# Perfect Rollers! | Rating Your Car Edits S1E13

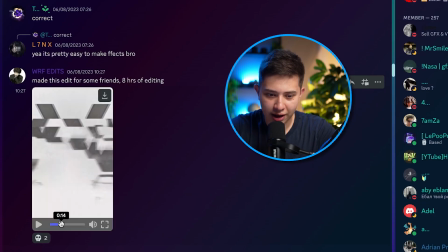[8:20]
Made this edit for some friends. 8 hours of editing. 8 hours of editing.
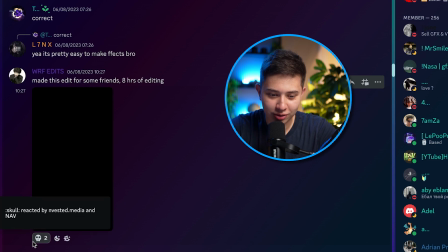[8:25]
It's got 2 dead scarlet emojis.
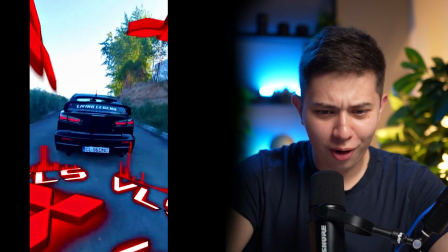[8:32]
Oh, what a track. Oh, yo. That's hard.
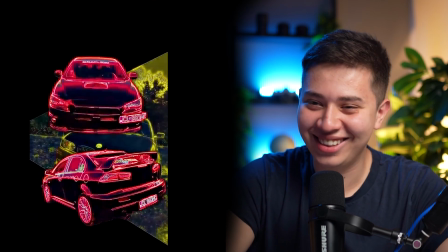[8:40]
This is crazy. Letters.
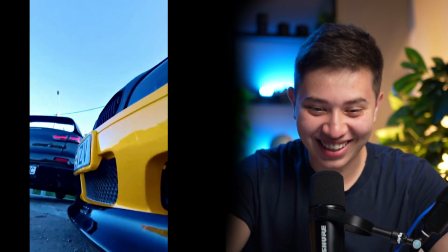[8:45]
What is happening? Yo, that's sick. Wait, I'm going through so many emotions right now.
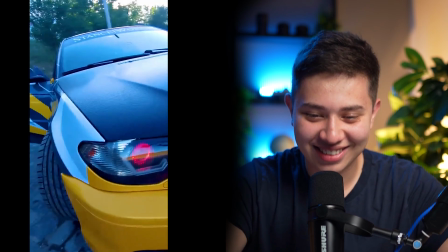[8:56]
Yes. Also,
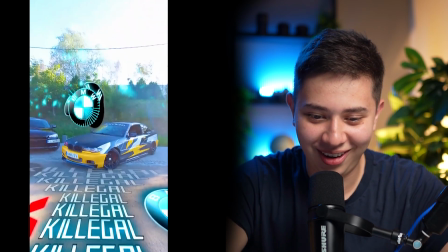[9:02]
bro, that's mad. Good track though. Nice. Yo. Okay, bro, this is lit. This was so good. Let's see. Let's talk about this, right? So a lot of effects on the beat, and they match really well.
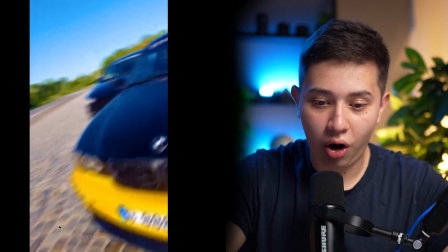[9:18]
So it feels like a music video, which is pretty cool. A lot happening, sometimes too much, right?
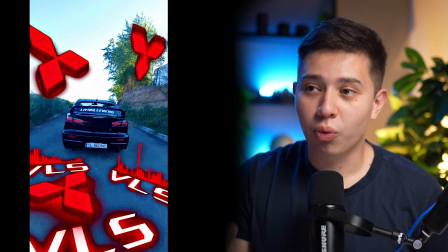[9:24]
There's only one thing though, one big disconnect, okay?
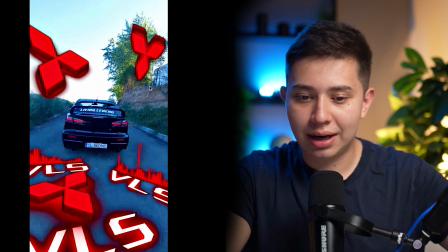[9:28]
And that is that these visual effects that you have with the logos, the letters, they really stick out in comparison to the original footage.
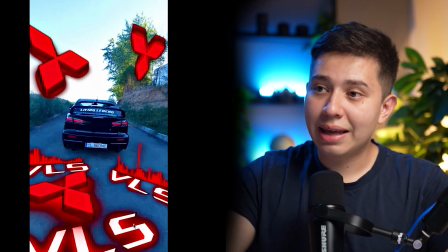[9:36]
So what can you do? You can try and color grade these red things such that they match the color tones of the shot. you know,
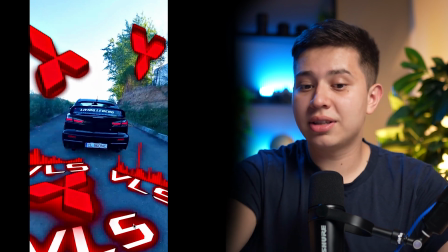[9:43]
maybe reduce the saturation or increase the saturation of the footage, some way that they can match,
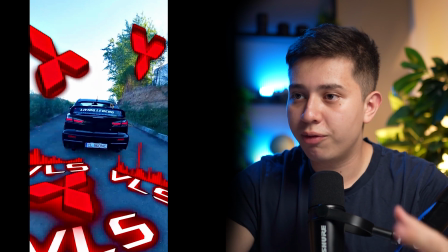[9:48]
you know. They do this a lot in visual effects. It's called color matching.
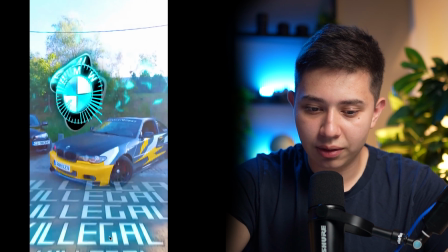[9:51]
I do this a lot in my visual effects, just to kind of like this stuff on the ground matches better than this one, which is overly saturated and overly bright.
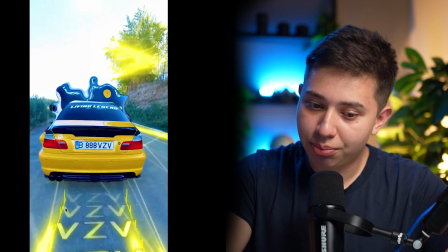[10:00]
This yellow one, you know, the text matches, but the yellow stuff is a bit too much, you know, a bit mad.
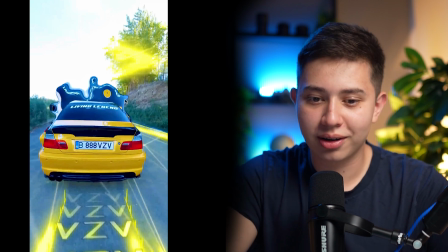[10:06]
And I didn't even realize you added a warp bubble here because there's so many effects. But you know, it's your style.
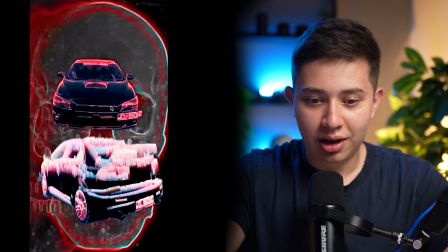[10:11]
You do what you want. I'm just gonna give you some tips. You know what I mean? This stuff was mad. I was like, what is happening?
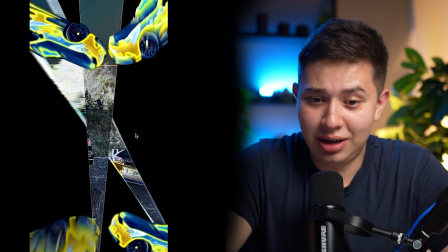[10:16]
But you know what? You do you. I think I mean I like it. It's a unique style. I've never seen anything like this before, and this was so crazy, bro. But you know, you're killing it. I love it. This spot here was my favorite. What I liked about this edit was it had cadence, it had rhythm, right?
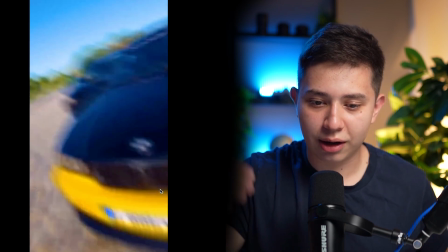[10:33]
You know, it's very fast at the beginning. It's like fast things happening, right?
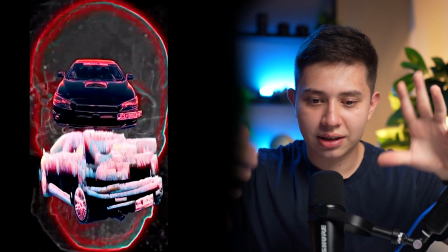[10:39]
And then you slow down. You know, you have this kind of static thing, but still pulsating to the music, slow.
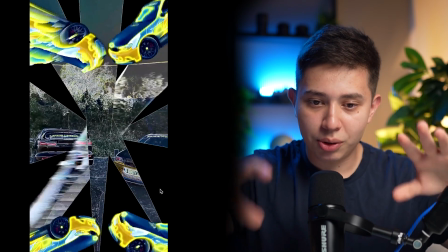[10:44]
Then it starts to build up again, builds up, still a bit, and then fast with just speed ramps.
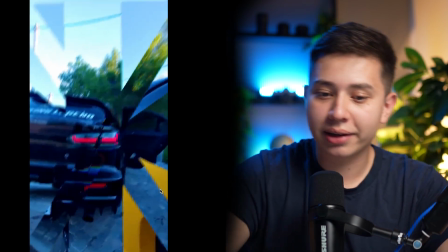[10:51]
So you get a break from all the editing and then back to some editing. And honestly, it's hard, bro.
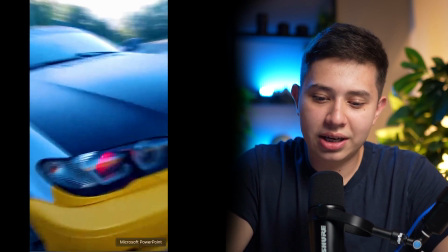[10:56]
I think, you know, I would say that the footage itself like looks a bit too blue.
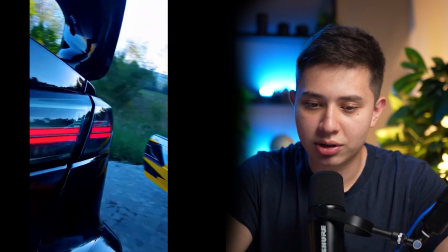[11:01]
Maybe like the color balance, maybe if you use a better camera or something, or a better color grade. Like the footage and the effects have a bit of a disconnect. So if you can try and match them better, maybe put a lot on top of everything so that the colors match better,
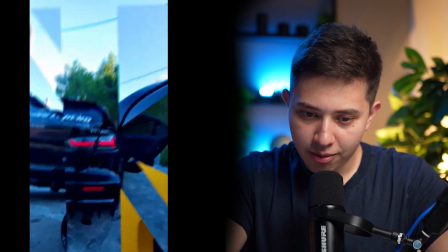[11:13]
that would really help sell it. You did have a moment here where the frame rate kind of dropped.
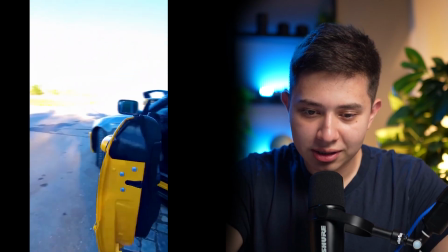[11:18]
Here it dropped a little bit, but maybe you can add some motion blur to fix that. And this was really cool where you kind of went backwards and you kind of moved the camera around. It's great, man. You try a lot of really cool things. Again, just try color match things. I am blown away by all of these effects.
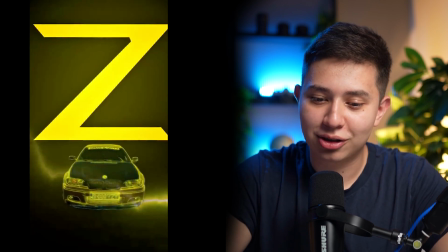[11:34]
My favorite was the random lightning strike. This was pretty cool as well, bro. This was hard. I enjoyed this. This was a vibe. I'm gonna give you, just because you just entertained the hell out of me, and it's the last one too, I'm gonna give you 4.3 out of 5 yellow lightning bolt. Thanks to everybody that submitted their videos for the reacts. Use code girlfriend to get 20% off my speed ramping masterclass if you want to improve your speed ramp. With that being said, I'll see you in the next video.